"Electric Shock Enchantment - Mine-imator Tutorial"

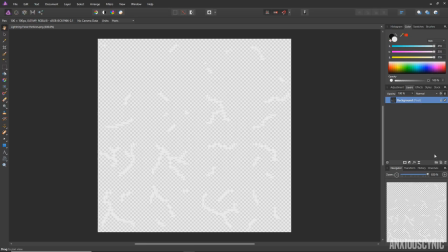So you can't really see much here, but let me go ahead and pop in another layer,
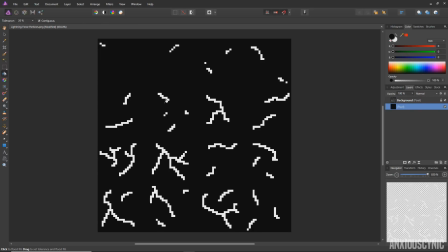and we'll make it black so you can see. all right so here is our stuff
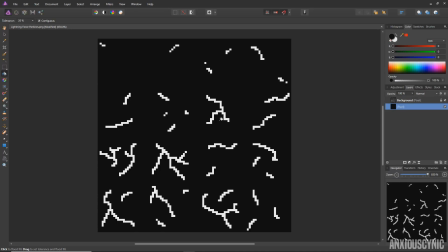and I actually had a grid that I was using to make this so it kind of looks unorganized right now but essentially this is our particle sheet and if I pop on back over to Minometer
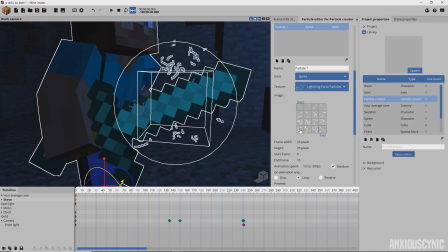you'll see here this little grid I designed it to have a 25 by 25 pixel grid so each little square is its own image and Minometer is using it from this point linearly down to the end point to
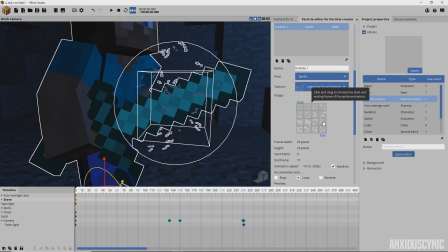create this you know electrostatic effect so that's essentially what I did there so technically on this sheet here you can come in
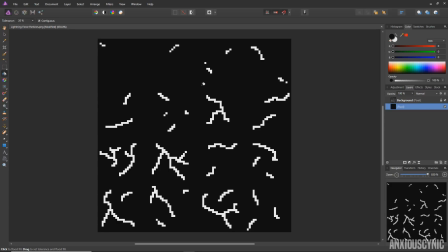and erase these marks that I have and create your own if you want to or create your own particle sheet from scratch it doesn't really matter you mainly just want it to be evenly squared you know this is a hundred pixels by 100 pixels so what I did is I made it four by four technically
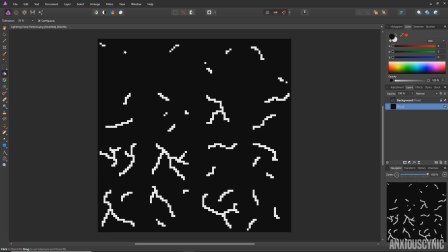you know 25 goes into 104 times so that gives us four squares here and four squares vertically so you can make it like 20 pixels and then you would have five squares across and five squares down you know it doesn't really matter just depends on the size of the particles so that's basically how I created
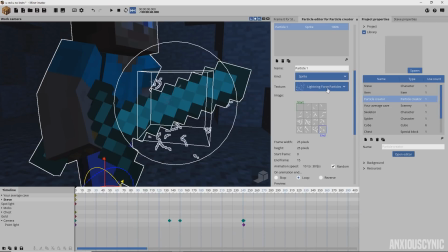the particle sheet and then like I said I imported that into Minamater here under the textures browse and I got that up and then I just scaled the frame width here if you do that you'll see that the grid changes so i made it 25 by 25 which is how i
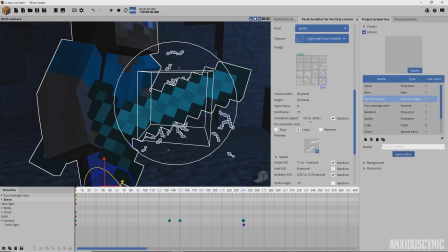designed the particles and then i basically just played with the animation speed here i did a few different ways and i felt like this one looked the best in my opinion so i just have it varying between 10 to 30 frames per second so that way it doesn't look too similar for all of the little animations
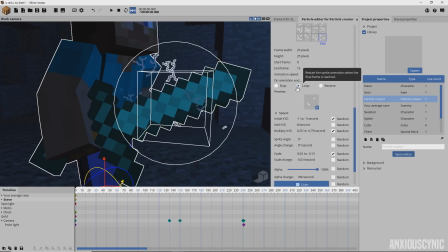uh and i have it set to loop so that way it's constantly moving it's not stopping or doing anything in between and looking kind of wonky so that way you just have this constant electrostatic animation going on and I just left the movement
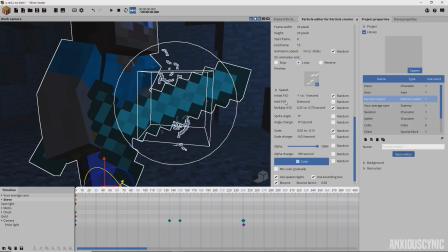here basic I didn't drop down the speed to change any of the individual parameters and I didn't want it to move too much so I just have it kind of balancing itself out where it's just sort of it's just pretty much like staticky holding off where it spawns it moves a little bit but not too much but
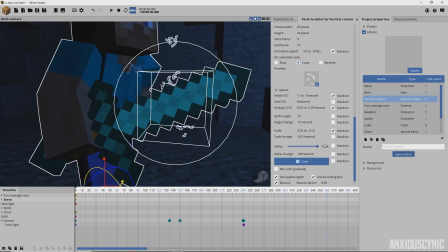of course you know like I said if you're doing anything in particular All this stuff can be customized and you can do whatever you want with it I had to scale it down quite a bit because the actual images that I had for the particles was pretty big So they're scaled down pretty small here So that might be something you would want to change if you made your own you can do,
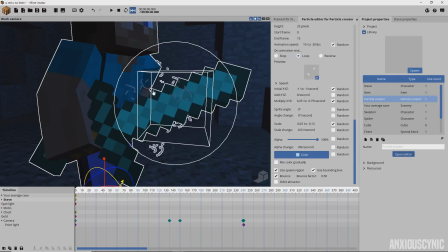you know, ten by ten Squares of textures for your particles and I just have it colored and stuff like that So you can kind of see here. I have just a slight scale change there making it so it's sort of getting a little bit smaller every time they spawn over
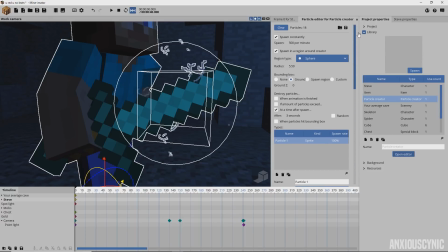time but you know again it's just little touches like that i don't really know how much of a difference they really make but to me it just seemed to kind of deliver the effect the way i envisioned it oh
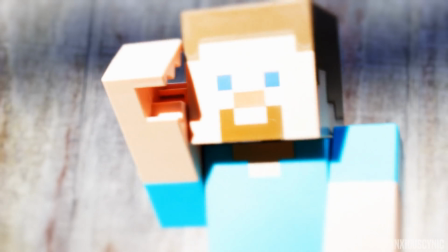hey guys this is just your friendly reminder from minecraft steve here just
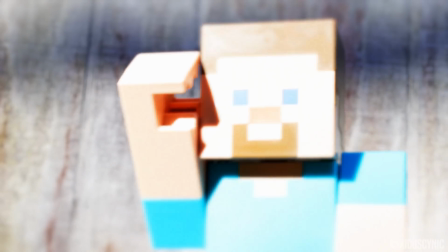telling you that anxious cynic now has merch and you should go buy it.
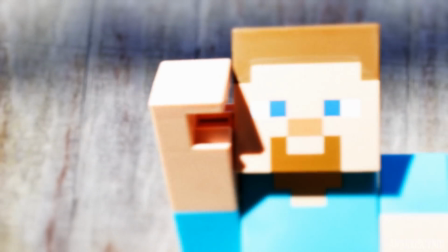It's on Amazon.com and all you gotta do is just go to the link in the description and it'll take you to one of our awesome t-shirts.
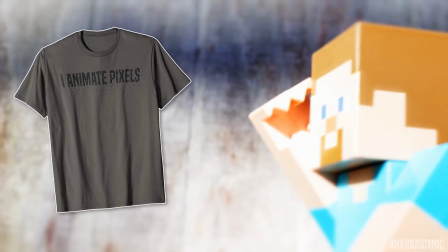For instance, this shirt here. The IAnimate Pixels t-shirt.
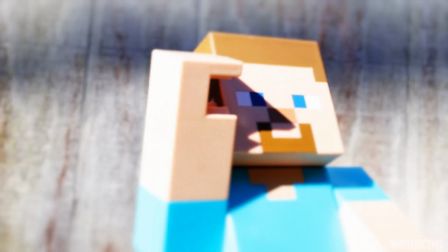Did I do it? Is that what I was... Was this thing even in focus?
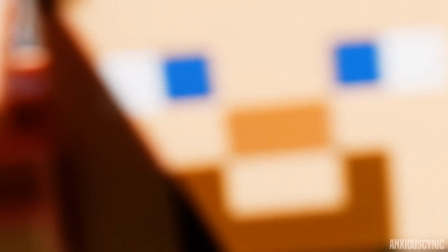Is anyone in there? Hello? Hello?